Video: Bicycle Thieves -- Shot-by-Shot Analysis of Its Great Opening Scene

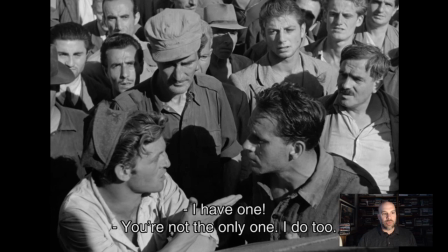735s
So the idea of this movie is a person needs to be, you know, it's a paradox.
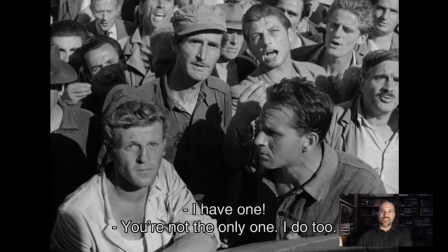740s
You need to be wealthy enough to own a bicycle, but how can you get wealthy enough if you can't get a job, right?
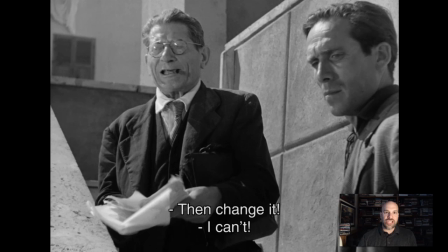745s
So these guys are saying, well, I have a bicycle, I have a bicycle, and we're going to see a million bicycles in this movie, but Ricci is going to lose his.
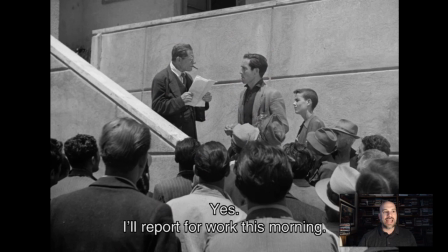754s
So here we go, more shots of Ricci in this boss figure, and now we're back to square one.
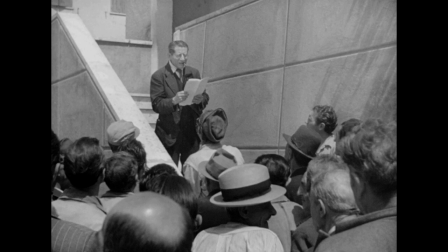759s
That is sort of the shot we saw at the very beginning of the movie, right?
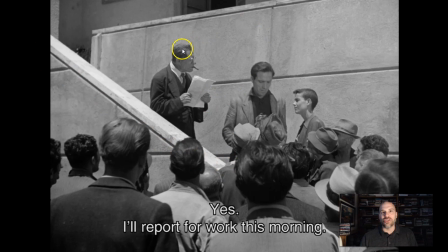762s
So the movie sort of returns, or the scene returns to this very point with the angled staircase and so on in this high versus low dynamic.
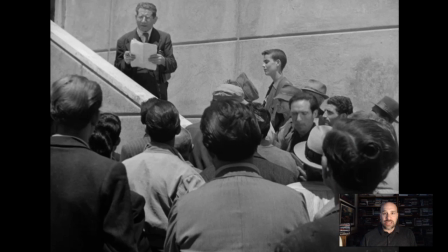770s
Now, here's Ricci. He says, the boss says, if you don't have a bike, forget it.
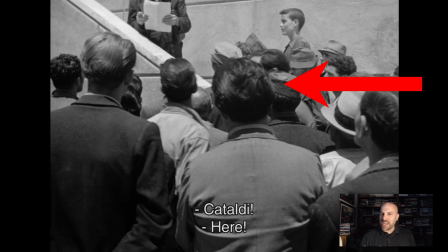777s
Ricci says, I'll get the bike. And note him descending there. And look, he's blended in with the crowd, right? So this dynamic of him becoming part of the hordes is really interesting. I'm going to take a little moment to show you a couple of other shots in this movie that do exactly what this particular shot or scene does.
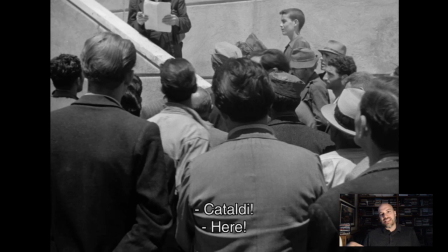795s
Because you're going to see, well, usually in movies, you see the same things repeated two, three, four times.
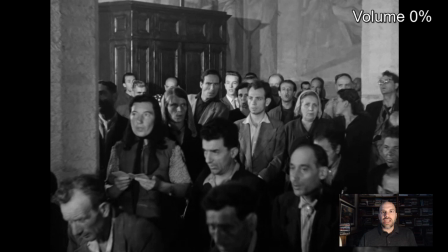800s
If you see it once, you're probably gonna see it two or three more times. So let's take a look and see how Bicycle Thieves does that.
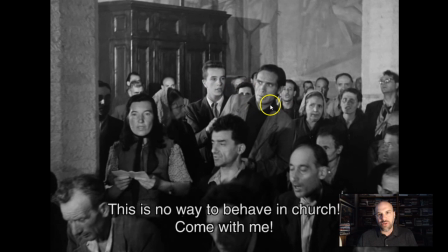806s
All right, here's a little shot of a church setting in which you see Ricci in the crowd, and then he's gonna come, and you know, he's noticeable here because he's the focal point.
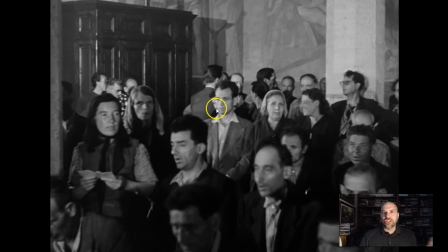814s
He sort of stands out, but he's part of them, and yet he's being urged to get out of there. This is a church scene.
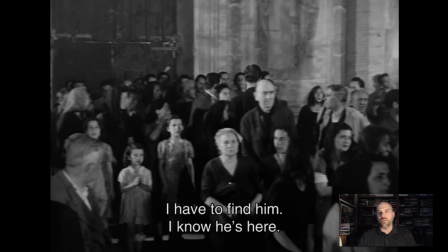820s
You're gonna see him in the city and other scenes just like this, and he's the one that's dynamic. He's moving around, whereas the crowd is static, right?
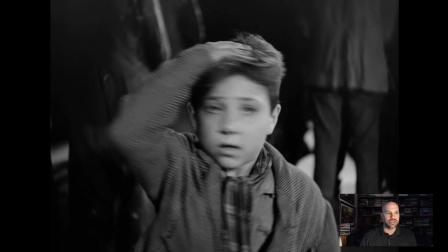826s
So that's what makes him different from the crowd, and yet he's hard to notice right here, or his son is hard to notice.
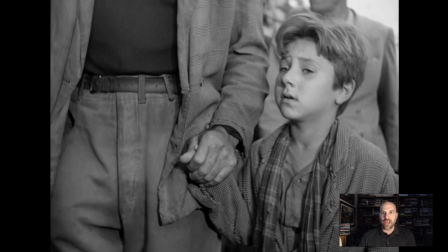833s
They're all part of the crowd in the church. And now, spoiler alert, I'm going to show you the last shot of the movie. I don't think it's giving really anything away.
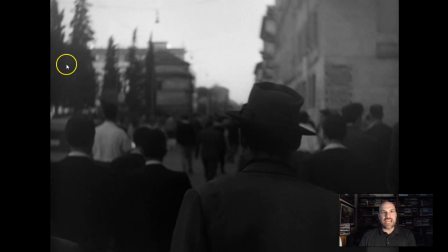840s
This is his son, Ricci's son right here, and we're going to see Ricci over here, and then this is Ricci and his son.
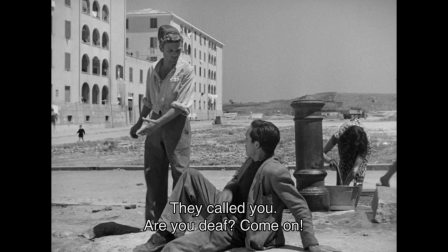847s
And then you see, this is the last shot of the movie. He's noticeable, noticeable, noticeable until he's not. You know, in the beginning of the movie, he was apart from the group of men.
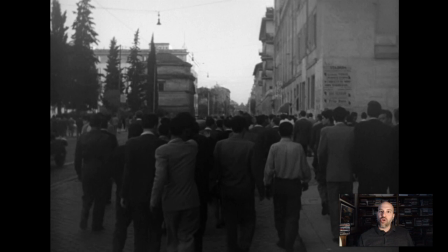857s
He's summoned to become a part of them, to go into the crowd of men and then ascend up those stairs to get his job. At the end of the movie, he's a unique individual who goes back into the crowd. And now you have a faceless mass of people. You have these masses who need help. They need employment and so on. Ricci is part of them.
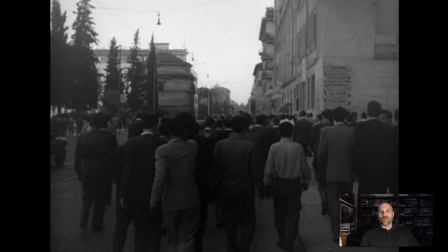877s
Now that you've seen the movie, you ought to feel for him and his family and his plight. Thus, you ought to feel for the social class here. So here you get this whole political argument in this movie made through visuals that show how an individual blends in with the masses,
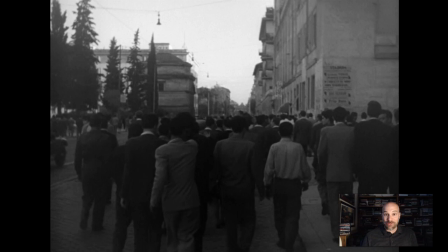891s
but also is different from the masses. And yet, because he's different, he captures your heart. You know, you empathize with him. Thus, you empathize with the rest of the social class. That's the main idea of this movie. Anyway, thanks for watching. Have a great day.